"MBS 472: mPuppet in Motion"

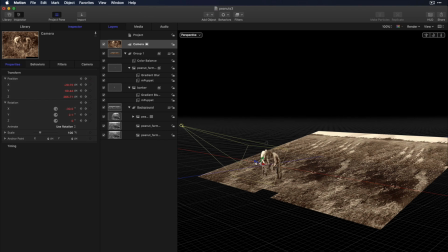250s
But that just kind of gives you an idea of how we have that camera move, and it looks as if they are standing up in that field as opposed to being part of it. And so I mean, it was already separated.
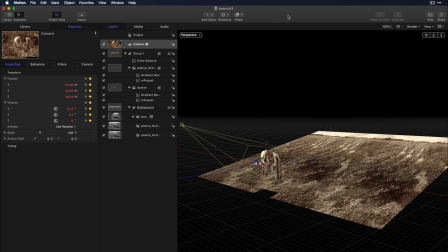265s
I just added mPuppet to my banker and to my farmer, and I got to work.
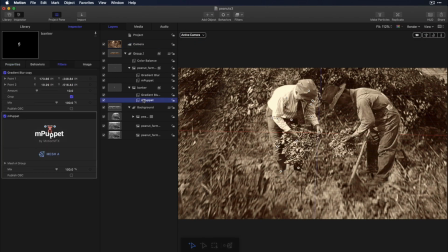271s
So you can see here, as you add mPuppet, you can add different points.
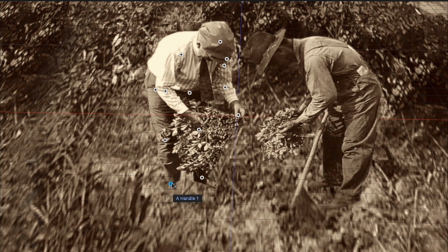278s
So I've got these two handles here anchoring his feet down. I've got one at his knee. I've got one at his hip, his elbow, his shoulder, his head. I really wanted to anchor it down so that as we did this animation, he's not moving so much as the farmer.
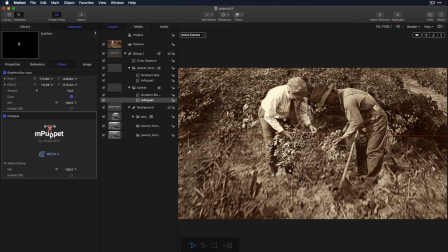296s
I really wanted people to pay more attention to the farmer. And so his is very subtle, but he's essentially just pulling this crop of peanuts like essentially just confirming and agreeing with the farmer that, hey, we have peanuts here.
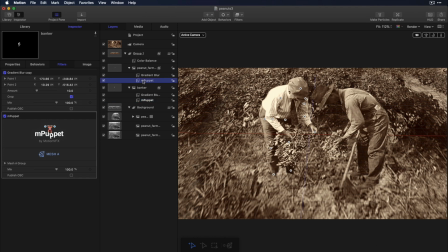310s
And then on the farmer, I added a few more, but really a lot of that comes into play.
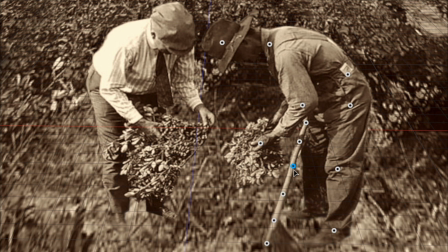317s
I had to anchor his tool, his hoe down right here. Right. When you see his hands, his arms are moving up. We've got a point at his elbow, at his neck, and at his head, and then he begins to look up at the farmer almost in disbelief.
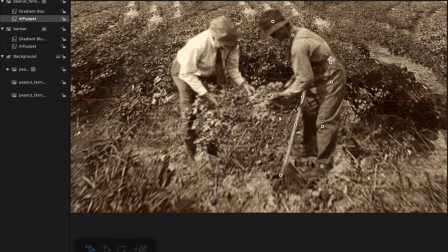333s
A little bit of backstory as to why this is such an important moment in time.
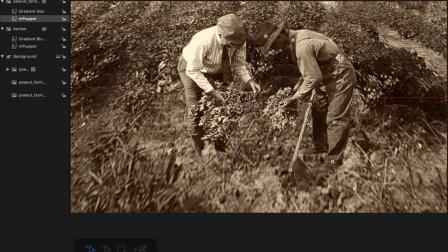337s
We had a horrible issue in Alabama with the cotton industry being almost completely wiped out by an insect called the boll weevil. And so this farmer just destroyed all of his cotton crops and went out completely on a limb and said,
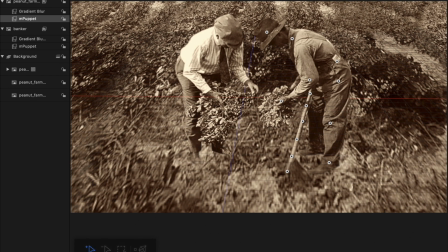354s
I think we can grow peanuts. And he had this banker invest in him, and it worked.
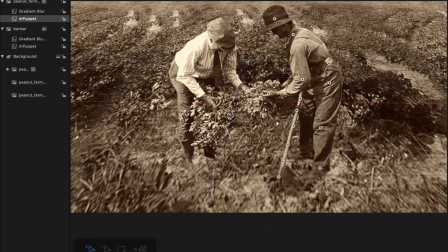359s
And it literally changed everything for the state of Alabama from an agricultural standpoint.
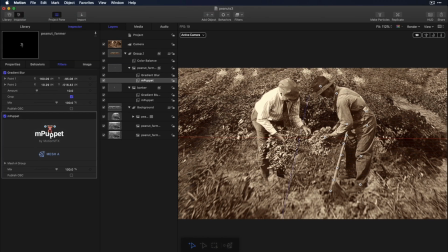365s
And Wow. so mPuppet helped bring the emotion out that I wanted in a very subtle way. It is very subtle, but it's impactful, and it works because we have dialogue speaking, of course, with this shot,
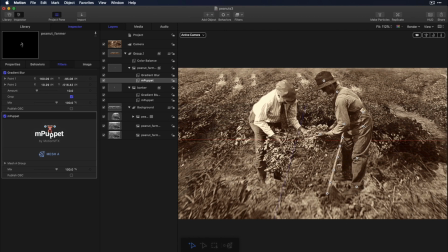380s
explaining that that's what's happening. And so you really begin to feel the emotion that farmer is like, holy cow, this worked.
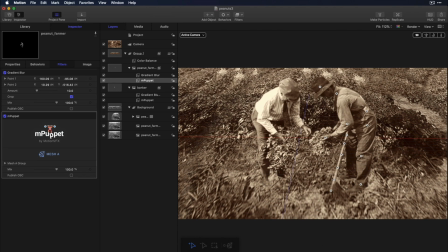388s
And so that's what we were going for, man.
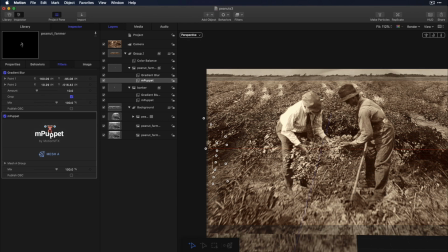391s
And this is one of dozens of images that we are animating for this documentary, and I couldn't be more happy.
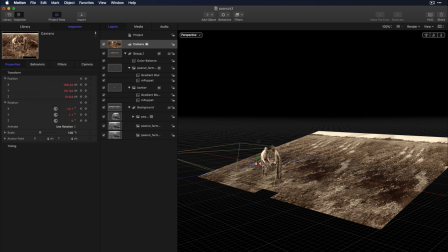399s
Not only that mPuppet came out, but how easy it is to do this in motion.
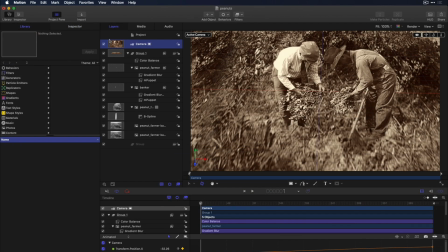404s
Once you understand how these cameras work, it's really like, it's pretty simple.
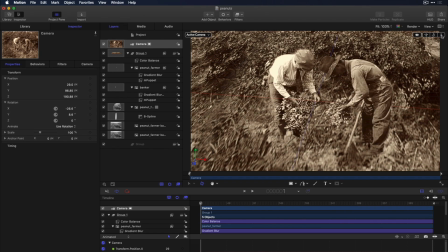410s
A lot of times I'll use I just go down here and I get my scene set how I want it, and then I click this record all button. I put my camera at the beginning, set it where I want it, then put it at the end of the timeline,
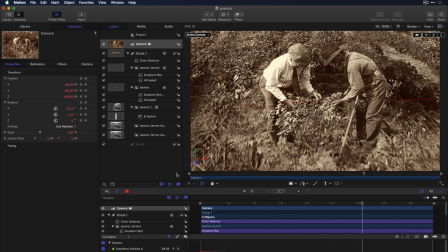425s
change it where I want it to land, and that's it. It's all very subtle. I thought this was a great use of mPuppet. Would love to know your thoughts. Please post them in the comments below, and we'll see you here next week on MacBreak Studio.